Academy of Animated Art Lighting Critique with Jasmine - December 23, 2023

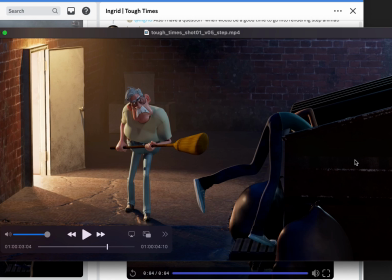I would either look into changing this to be like a dark green tone of the dumpster to differentiate, but then also these trash bags would need to be a slightly different shade than they are now,
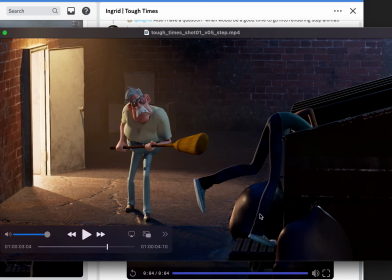right? So he can pop there. Or the alternative is, to make him wearing jeans, let's say, right? And then, but I would say I would still adjust so these two tones aren't exactly the same.
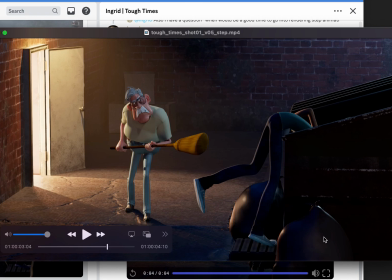Maybe it's like just a lighter shade here for the trash bags. It's more like gray trash bags or something, just to differentiate it and create more of like a visual appealing scene. So let's keep on playing. Okay.
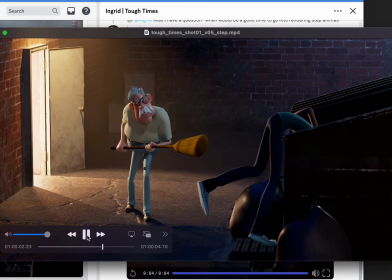So overall, I think he can use a bit more of a backfill here, because he's getting super dark back here, and he's flat.
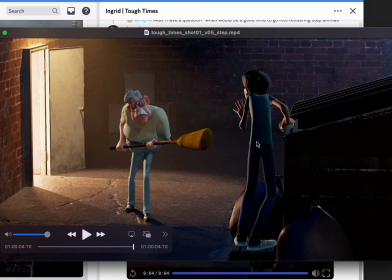So this is where I'd like to see a little bit more fill that shapes this dark area, especially like in the hair here. He's just I'm not feeling the body here. So that's the other thing. But overall, I am really liking it. I think it's great.
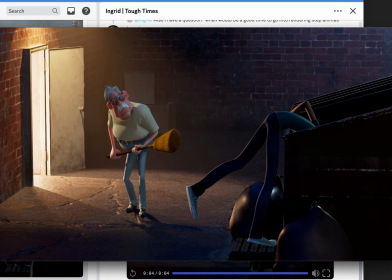It's great to see it in action, in playing. So amazing job. So let's hit those key points, and I can't wait to see your next iteration.
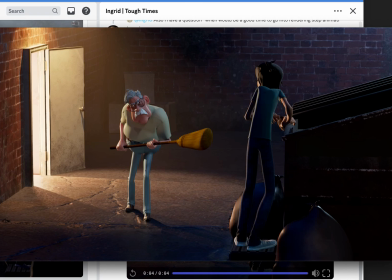So with that, everyone, thank you so much for your time, and I can't wait to see your work moving forward. With that, happy lighting.